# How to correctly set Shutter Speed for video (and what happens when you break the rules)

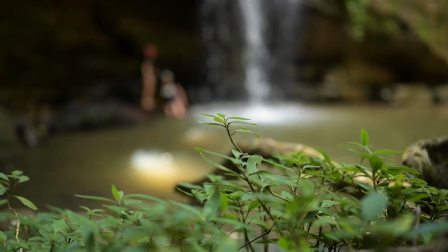Today's video answers the question, is there a correct shutter speed setting for video? Well, the short answer is yes and no.
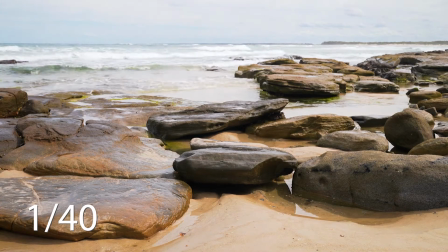The camera's shutter speed affects the brightness of the shot and the amount of motion blur.
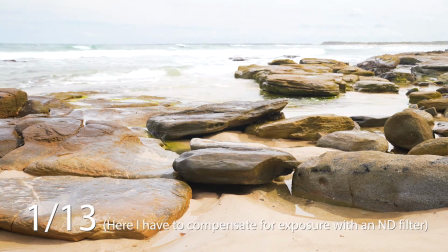The lower the shutter speed, the longer the shutter stays open, allowing more light to hit the sensor,
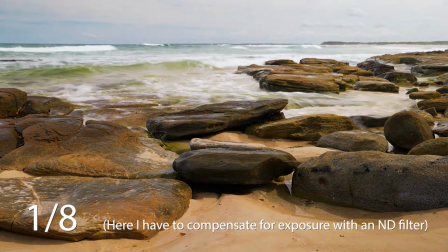and the longer the shutter is exposed for, the more motion blur will be present. For the majority of your filming, your shutter speed should be double your frame rate.
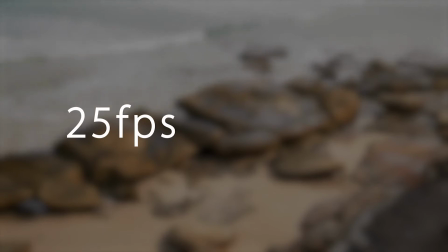So, if you're filming at 25 frames per second, your shutter speed, which is displayed as a fraction, should be set to 50. This means each frame will be exposed for 1/50th of a second. If you're filming at 50 frames per second, your shutter speed will be 100, and so on. This concept is also known as the 180-degree rule. Following this rule mimics the amount of motion blur that our eye naturally sees. However, aren't rules made to be broken? In this video, I'm going to show you what happens when you adjust your shutter speed and some cool effects that you can create if you choose to bend the rules.
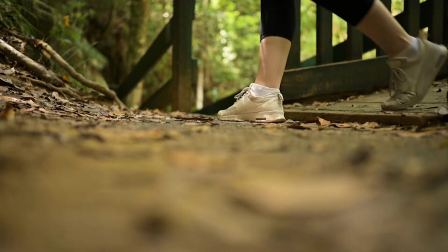For this video, I took a little excursion to Budrum Falls on the Sunshine Coast.
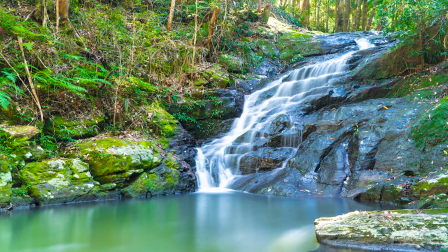I've always loved taking long exposure photos, especially of waterfalls, but I never tried to create a video version of these kinds of shots.
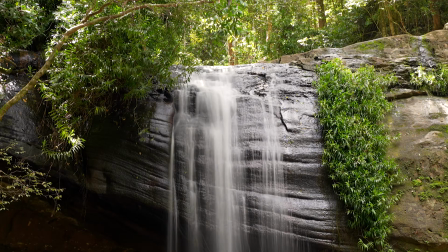My ultimate goal was to create this, but it wasn't quite as easy as I originally thought it would be. This all started out as a fun experiment for myself, but I thought I would take you along for the ride and show you how I eventually got my end result.
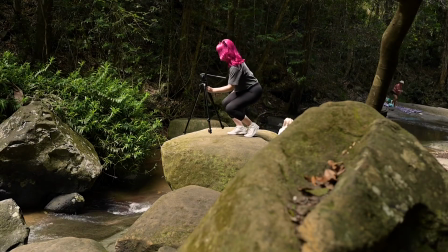When you bring your shutter speed down this low, you are definitely going to need an ND or neutral density filter.
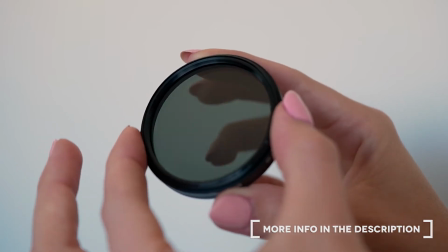This is basically sunglasses for your lens. Even if you're doing standard filming at shutter speed 50, when you're outside during the day,
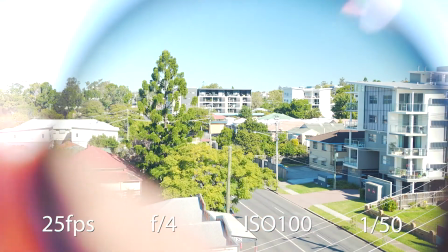it's a great tool to have in your kit because it gives you a lot more leeway with your aperture,
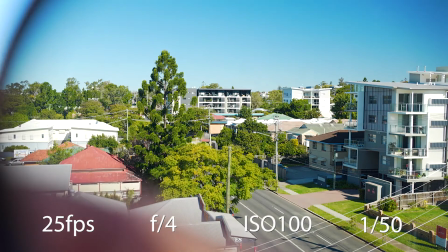so you're not sacrificing shallow depth of field or cranking your shutter speed insanely high to get your shot exposed correctly.
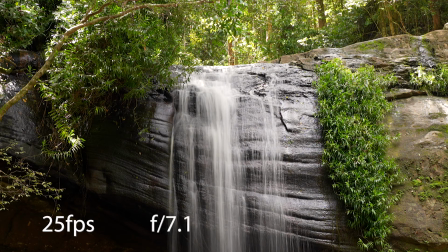For this first shot, I had my aperture set to 7.1 because I wanted the entire image to look sharp. I had my ISO set as low as possible on 100, and with my ND filter on the darkest setting possible, I was able to get my shutter speed down to 4.
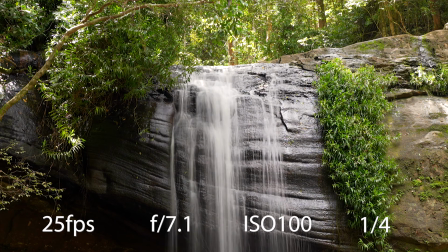And this was the result. Not exactly the smooth, buttery, dreamy waterfall look we were aiming for. Yet. To get this look, we need to do a little bit of work in post. So let's head into the edit suite and I'll show you the steps I had to go through to get from this to this.
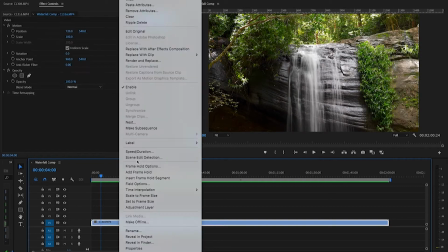The first thing I did was increase the speed of the shot to 400%.
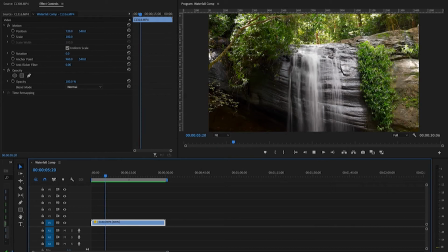Still, it looks pretty clunky. So here's the real trick.
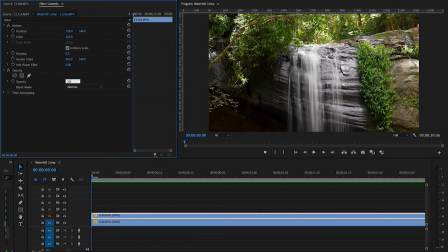I duplicated it, turned the opacity down to 20% and offset it by 1 frame.
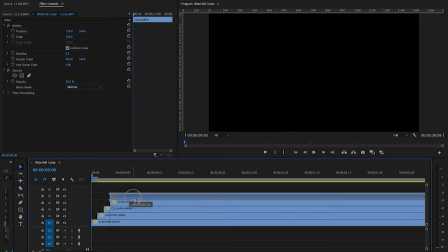I then duplicated this shot again and again and continued to offset them by 1 frame 5 times.
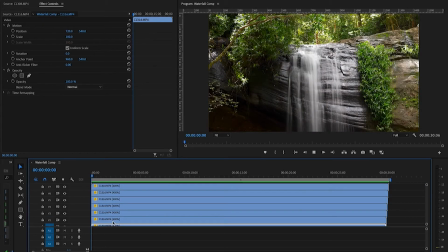Have a look at the result now.
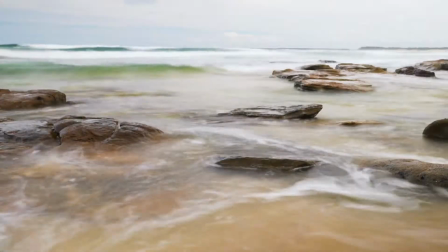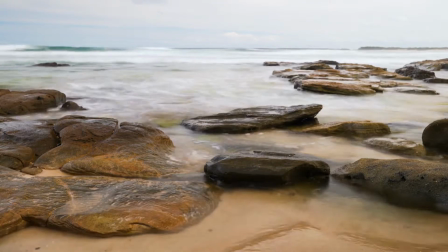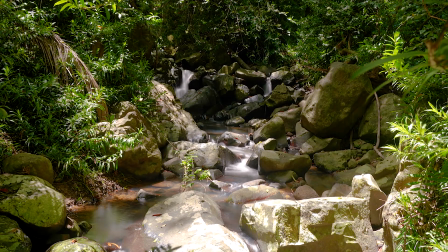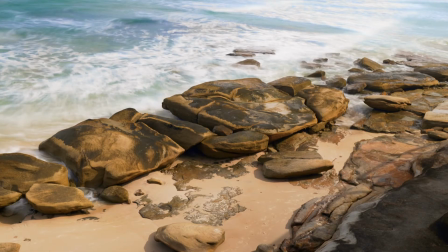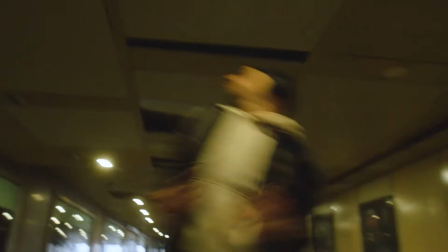Another way that you might see this effect used is to show that a character is a bit out of it, or in some kind of trance.
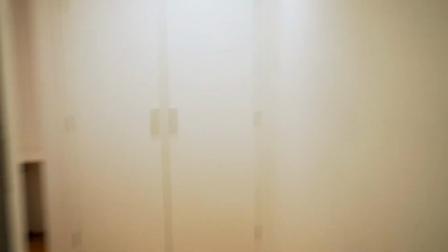Or you could even go point of view style where they've had a bit too much to drink.